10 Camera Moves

Movement. It's what brings our films to life. It could reveal characters or landscapes.
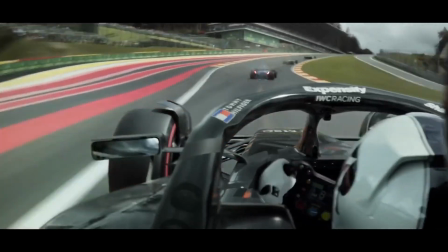[0:04]
It could add chaos or stillness to a shot. It could show us different perspectives and put us right into a moment.
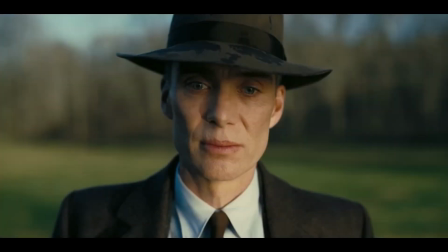[0:10]
It could feel jittery and shaky, or it could feel calm and smooth. Today we're going to break down 10 camera movements, what they mean, and how to achieve them. One of my favorite movements on this list is something called a push-in shot.
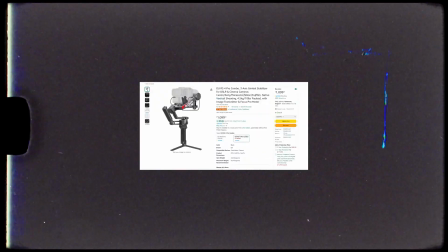[0:25]
And there are many different ways to achieve a push-in shot. You could use a slider, a gimbal, but most of the time in Hollywood, they use something called a Steadicam or a dolly. Now, a push-in shot does exactly what it sounds like.
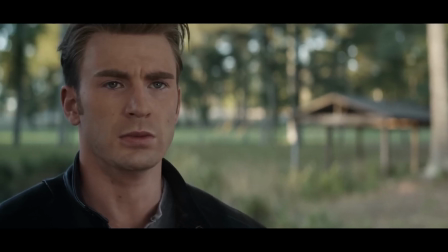[0:35]
It pushes the camera towards a subject or a scene, giving it significance that draws your viewers in and makes them start to pay attention to what's happening.
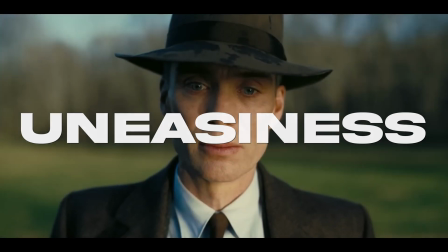[0:43]
The push-in shot can give a feeling of drama, suspense, or uneasiness, but it also could be used to showcase triumph or even to wrap up a scene.
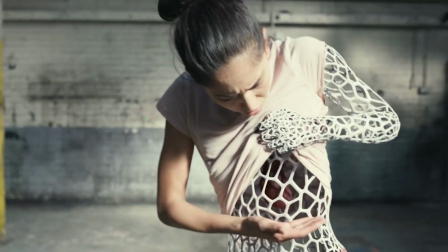[0:51]
Now, our second shot is something called a pull-out shot. Now, instead of pushing towards the subject, the pull-out shot is used to push away from the subject. This is a great way to reveal the location that your subject is in. And the pull-out shot could also be a great way to reveal characters in your scene. And a big difference between the push-in and the pull-out shot is the way the pull-out shot makes you feel disconnected from the character, making the character feel a little bit more isolated and alone. Now, we talked about moving the camera forward and backward, but there's another very important camera movement, and that is on the vertical axis, something called the tilt up and the tilt down.
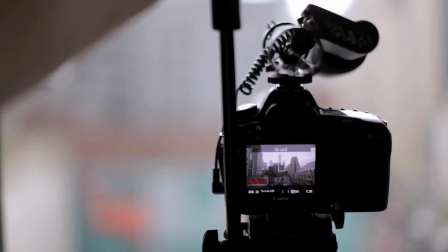[1:23]
And to achieve this shot is very simple. You could simply put this on a tripod and use the tilt function to be able to move it up and down. And even if you don't have a tripod and you're just going handheld, you could actually just move the camera up by tilting it up, and then you could easily tilt that camera down.
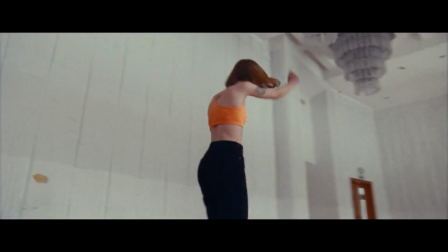[1:38]
It's very effective and one of the most simpler shots on this list. Now, when you tilt the camera up or down, this is a great way to reveal a subject, object, or even a vast landscape.
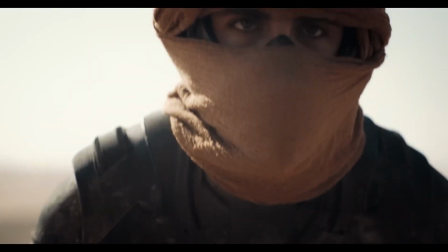[1:47]
Tilting the camera up to reveal a subject can make them feel powerful and dominant in a scene.
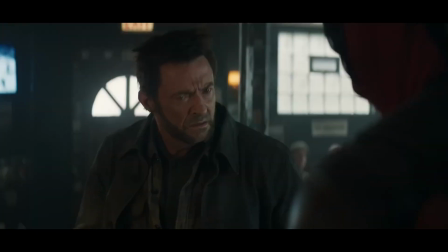[1:52]
But if you tilt the camera looking down at a subject, you can start to make them feel insignificant or small. Now, a very important shot used in Hollywood over and over again is something called a tracking shot.
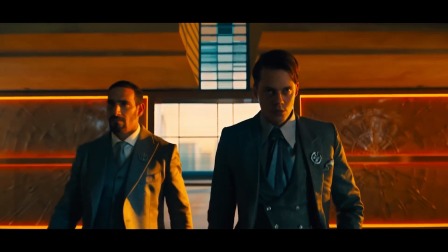[2:02]
This is a shot that really immerses your audience and brings them into the journey of whatever your subject or object we're following in the frame.
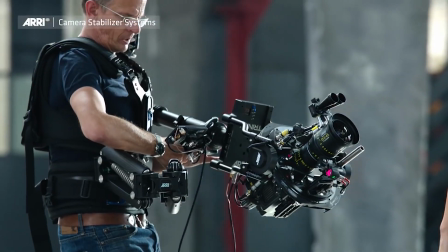[2:09]
And there are many ways to achieve a tracking shot, but typically in Hollywood, they either use a gimbal or a Steadicam just because the person being able to track them can go through
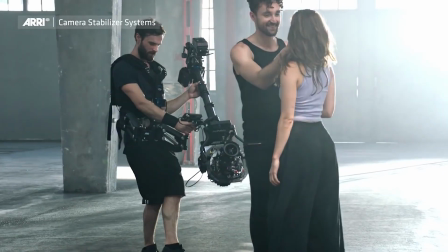[2:18]
the environment with them and be able to move the camera up and down and around as they're going through. Now, when the camera follows a character not in front of or behind them, but on the side of them, this is something called a trucking shot.
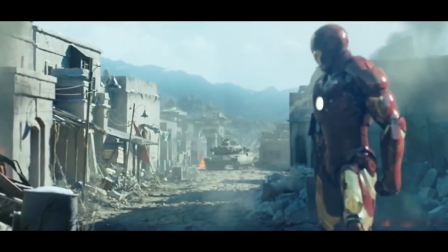[2:30]
And trucking shots are great for not only tracking your subject, but showcasing the world that they're walking through. And the other cool thing about a trucking shot is it kind of leads the way as the character is going, and you're kind of finding out the information the same time that they are, which is pretty cool.
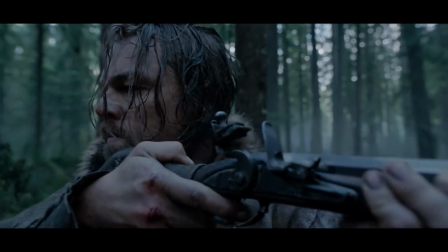[2:47]
The Revenant does a great job at tracking and trucking characters through the scene, really immersing the audience into this battle. Now, if you want to get some camera movement without actually moving the camera, then you could try something called a zoom shot.
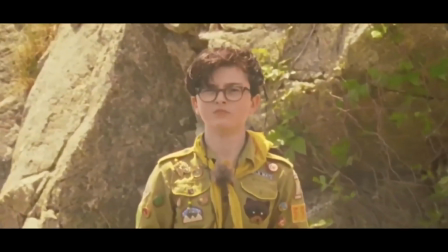[3:00]
Now, the thing about zoom shots is that they give camera movement that are extremely unique and that we're not really used to seeing. We're used to seeing, things move away and towards you all the time. That's normal life. But when you're actually changing the perspective and the focal length as you come into a character, that's when things start to feel a little bit off. Now, if you zoom into a subject or an object really fast, this is something called a crash zoom.
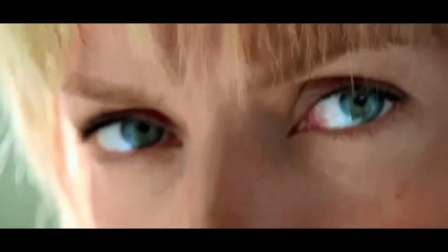[3:27]
And the absolute king of crash zooms is a director by the name of Quentin Tarantino. This has become a very stylistic look that he's actually known for. To me, when I see crash zooms, it's almost like something very playful and kind of fun about them. And they're great for giving anticipation or giving this quick, fast movement to scenes without having to actually move the camera in and out.
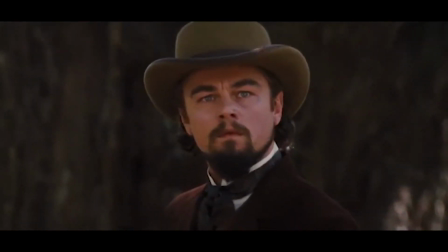[3:51]
If you look at a movie like Kill Bill or Django kind of uses them as a stylistic way to almost show comedy,
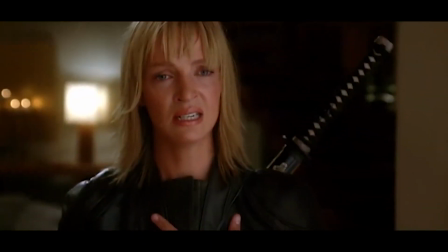[3:59]
whereas, Kill Bill uses it as kind of a stylistic way to show something intense that's happening. Now, one of the most interesting shots on this list is something called a dolly zoom.